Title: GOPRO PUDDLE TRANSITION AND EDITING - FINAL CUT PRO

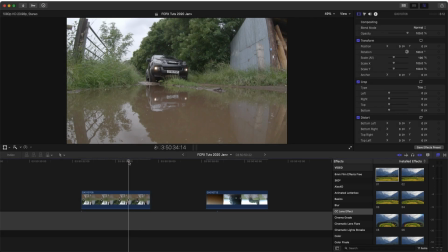What's up guys, today I'm going to go through and edit this puddle transition. And it's really simple to edit because it's mostly in camera. So here are my two raw video clips. And the first thing I'm going to do is put them into slow motion because I think this transition will look a lot better in slow motion.
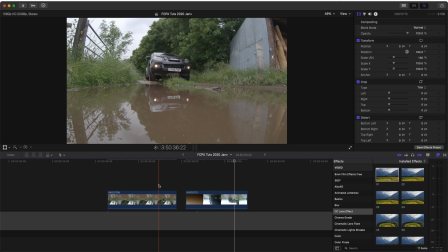And I filmed them in a higher frame rate, so I know I can slow these down.
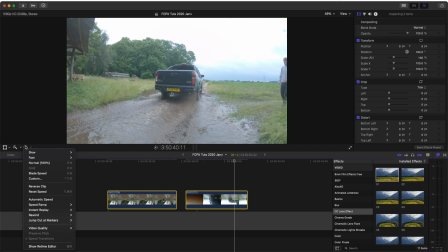So I'm going to select them both, go over here to the speed wheel and go to automatic speed.
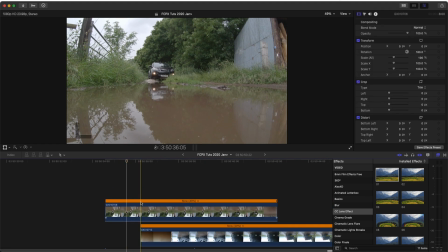And this is going to automatically slow the video clips down to the slowest speed possible in a 24p timeline before it gets all jumpy.
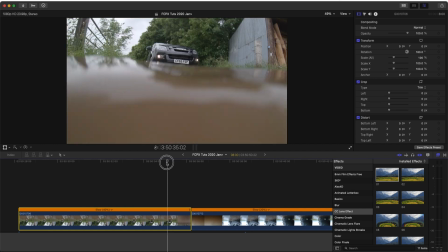The next step is to cut the video clip at the point where the camera gets fully submerged underneath the water on the first clip.
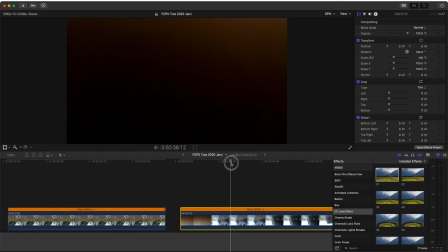So I'm going to cut that one there and then just trim this one before the camera starts moving up from the puddle. And then I'm going to put them together and add a cross dissolve transition in between them to smooth out the transition.
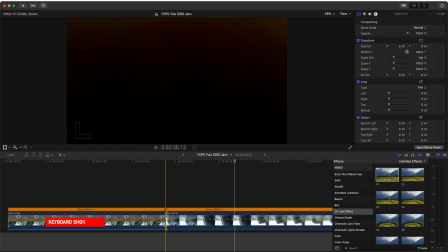So I'm going to put them together, click on one edge of a video clip and press Command T. That will add a cross dissolve transition if it's set as a default.
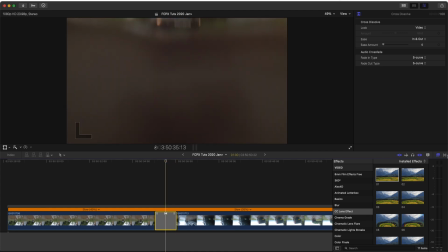If it's not set as a default, then you can always go over to the transitions tab over here on the right and just search for cross dissolve.
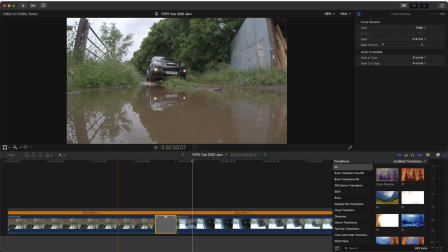So now if I play that back,
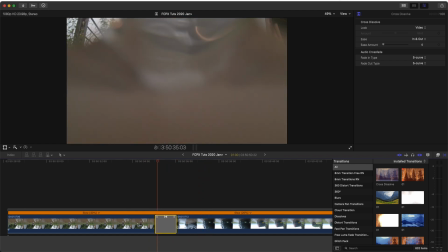it actually looks pretty good, but what you can do is just tweak this cross dissolve transition a little bit so that it's in the right place to get a smooth transition.
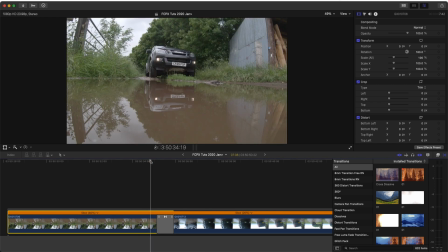So that actually looks pretty cool. On the first clip, I actually wanted to set this upside down so that
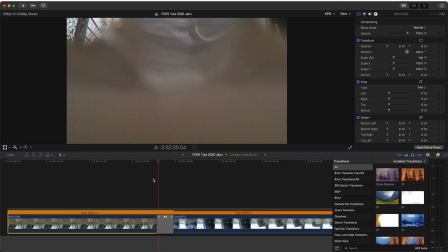you would look at the reflection and then the transition would just be one way instead of dipping in and out the puddle.
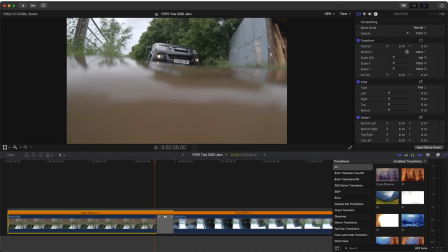But the reflection on this shot isn't that sharp, so it didn't turn out as good as I wanted it to be.
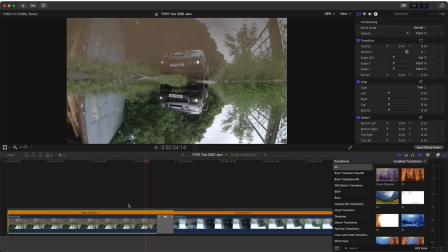But still, I'm going to flip this around and it still looks pretty cool.
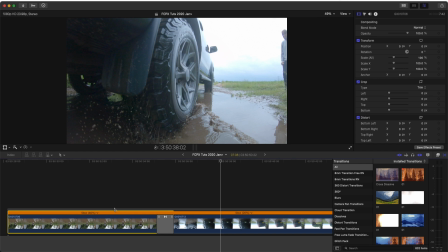So that is pretty much the basic editing to this.
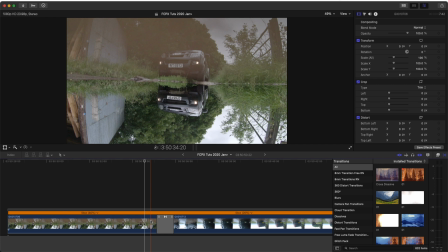So now I'm just going to go through the process of editing GoPro footage to make it look a bit more cinematic
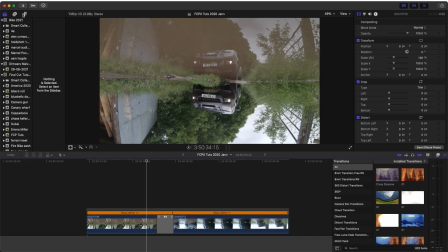and show you the effects that I would use when editing GoPro footage. So I'm going to go to my titles and add an adjustment layer.
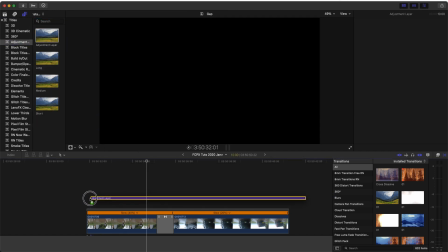I'll leave the link to this plugin down below. It just makes it easier to add effects to multiple video clips.
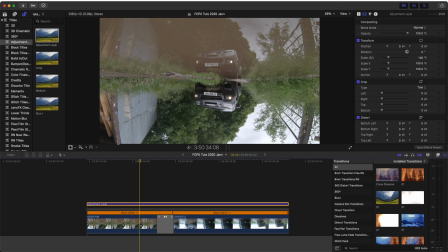So the first effect I'm going to add is the CC lens effect to get rid of the fisheye effect on GoPro footage. So I'll leave the link to this plugin down below. And if we use this slider here,
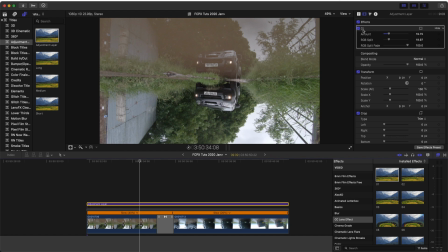we can just get rid of the curves that the GoPro adds, the fisheye effect. Just makes it look a bit more cinematic. Okay, so now I'm going to add a slow zoom out effect to this first video clip.
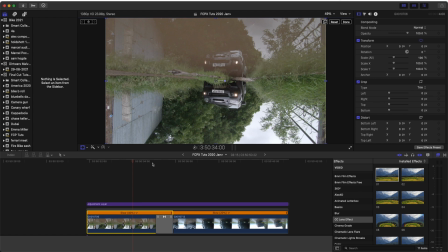So I'm going to select the video clip, go to the transform tool, add a keyframe at the end here, and then go to the beginning and zoom in
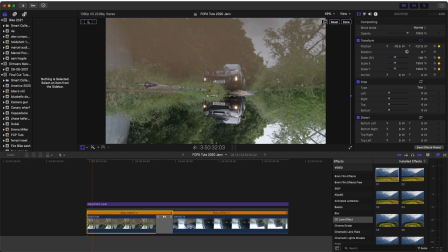and position the shot so the composition is a bit better for the reflection shot. So that just adds a little bit of movement. So let's add some movement to this second shot.
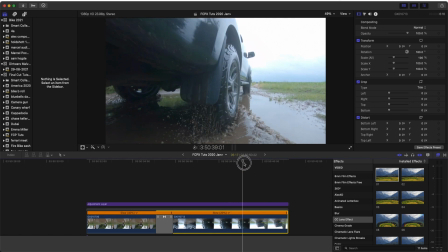I want to add like a zoom in to the wheel as it comes up. So I'm going to select the transform tool, hit the keyframe button here. That's where I want the zoom to start. And then we'll end the zoom about here, just so we can focus on this wheel and like the water coming off the wheel a bit more.
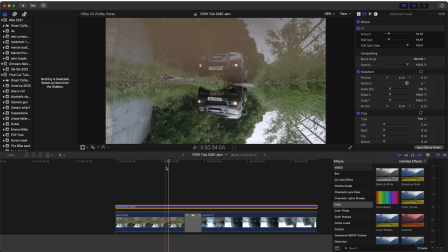So next step is to do a bit of color grading. I'm going to go to my effects tab, go down to color and add the custom LUT effect. And then I'm going to add one of my color LUT presets. I'll leave the link in the description if you want to buy these color presets.
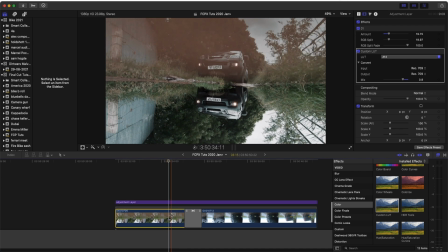So once I've added my LUT to my adjustment layer, I'm then going to individually color grade each video clip.